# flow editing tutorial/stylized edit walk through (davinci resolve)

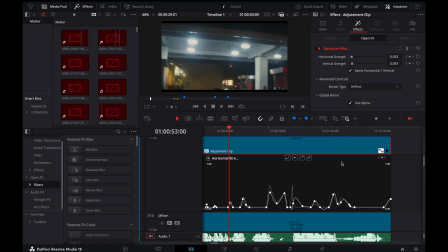It's gonna allow you to access the keyframes, and then you can again same thing here. You can smooth them out by selecting a point, and then clicking smooth in here, and then you can obviously adjust
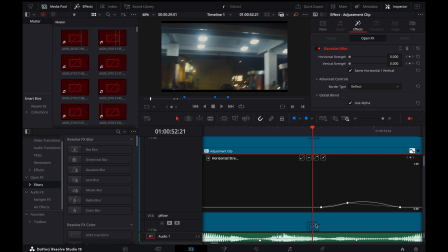the smoothness of each keyframe by zooming in like this, and then you can obviously touch individual sections of it.
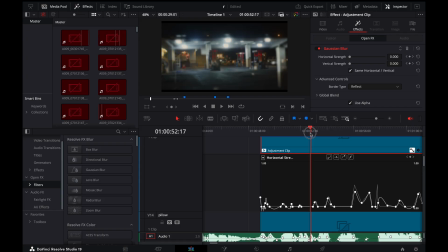But that is another way to create smoothness is by using blur and then glow as well, which I'll touch on.
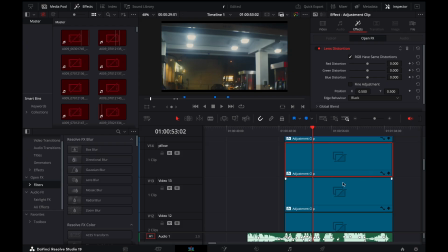So I hope that's explained well enough. I also used glow, which should be up. No, should be. I think it's here. No, that's blur. Sorry. No, I don't know. Anyways, but essentially, I'm doing the same process, but just with glow.
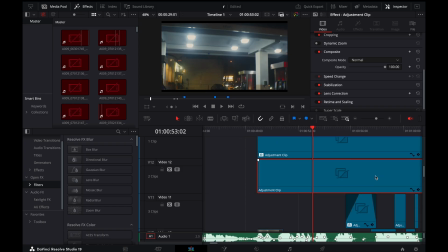So I'm using glow to basically just. The glow is sort of just hiding some of the transitions.
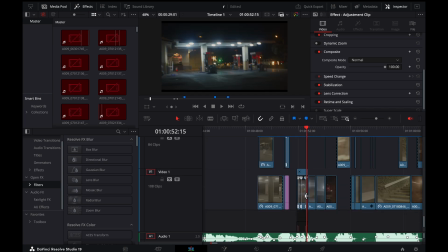You can use deep glow or normal glow, and you can access those in here by searching up glow, or you can access it in the color panel by going into here and then searching up glow.
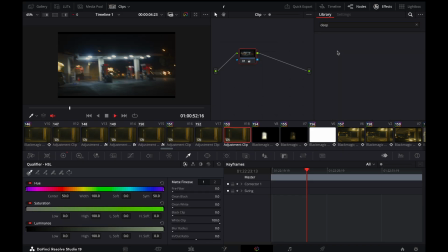I don't think deep glow is in now, so deep glow you can only access. That's okay.
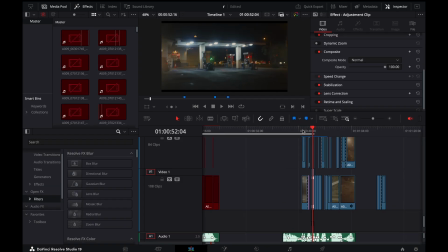Anyways, so moving on, then we're gonna move into this section.
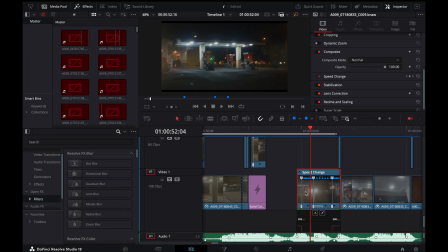So yeah, transitioning. Also, I use a lot of stabilization, so I add a shake basically over the top of everything.
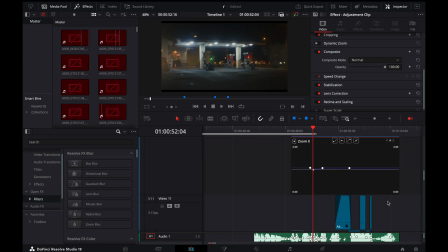And for my shake, where's the shake? Sorry, this is such a mess. God, here it is. So I add a camera shake in here, over the top of everything, and I make sure everything is stabilized after adding in, the camera shake.
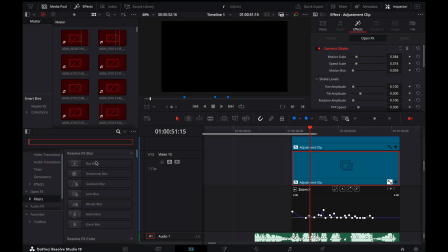Again, camera shake can be found, in here. And so this is also where I keyframe all my movements.
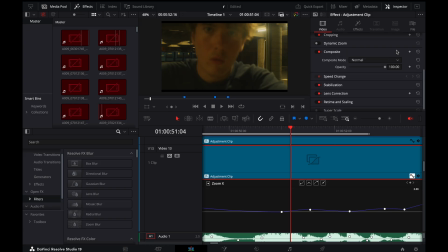So I use some zooms. I do the same thing. So again, when you're keyframing movement, come up here, click on this top one, which is going to basically just affect everything beneath it.
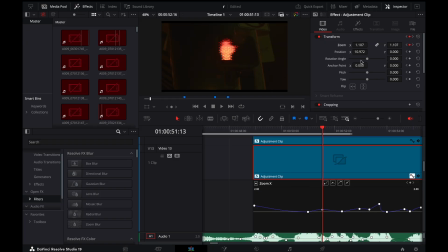And then I'm just keyframing the movement. So I'm zooming in or I'm moving left to right using position X and position Y, and vice versa.
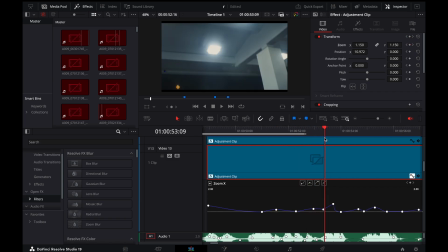So, and then this is going to allow me to, you can obviously increase the sharpness or the slowness or whatever. And then I'm also adding the shake. And so this is how I keyframe all my movements.
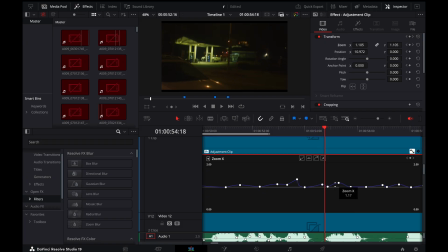So you can see all the movement coming in here if you look at these keyframes here. So this is zooming in, zooming back out, then I'm zooming in here, right?
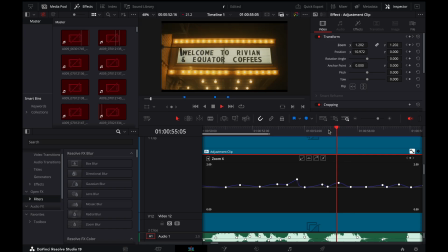So like, for example, you can see the zoom in there. That's happening through that. And then I'm coming back out.
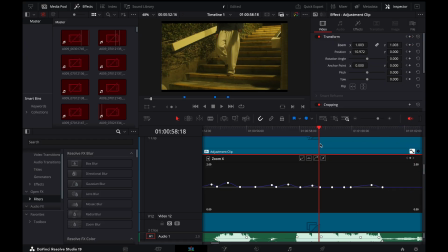A subtle zoom in here that swaps like that. And then a big zoom out here as it kind of pulls out, like that.
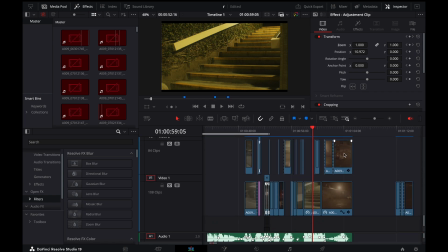And yeah, that just gives it lots of energy and kind of gives it that motion, which I think is what is very appealing. people were asking how I did the transitions,
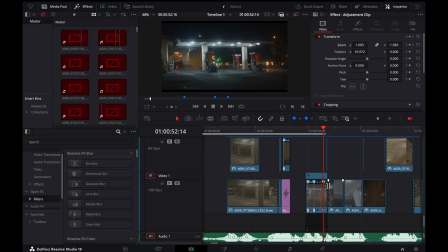these transitions right here. So essentially, what I did is I had basically 3 clips, and you can see again here how I've basically like I've just basically speed.
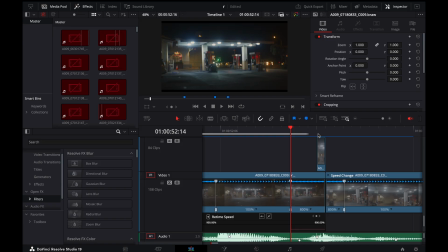So I've basically time like remapped, basically speed ramped each clip into each other. So here you can see is a speed ramp there, which is causing that shake. Um, and then I've used a single frame here of
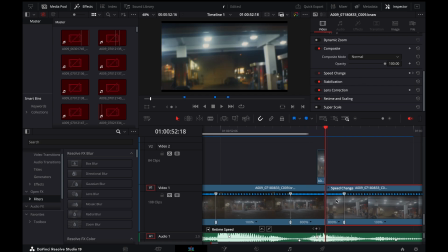basically a 3D masked out version of this previous clip. So that's that same thing I mentioned before, the 3D mask. And so what I did is I basically selected my highlights, and then put that over top. And so that's what's creating that really smooth. You can see that just cuts really smoothly together, just like that.
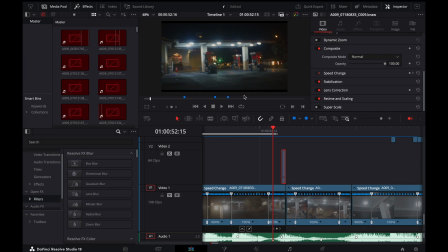And that's what kind of gives it that like that, bam. So if you watch up here up here, this is giving that really smooth transition there. And the speed ramp is basically creating shake, because of the movement in the camera. So that's just, and then bam, moves into that. Again, this is just personal preference and like playing around with the timings and things like that.
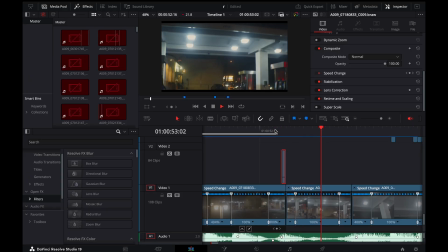So you're just gonna have to mess around with it until it works for you. Same thing here, just sort of like I literally just speed ramped each clip into each other.
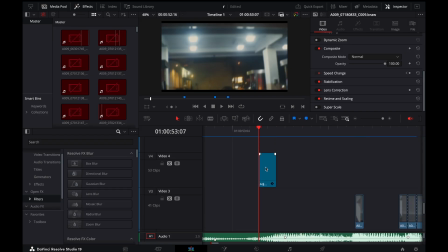Moved in closer, speed ramped it. Very, very simple. I think this is just a slight, yeah. So and then I had a Gaussian blur as a 2-framer here, just to kind of increase the smoothness again.
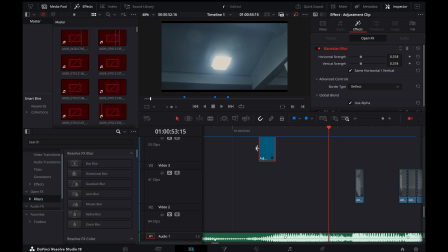And then it's just so smooth.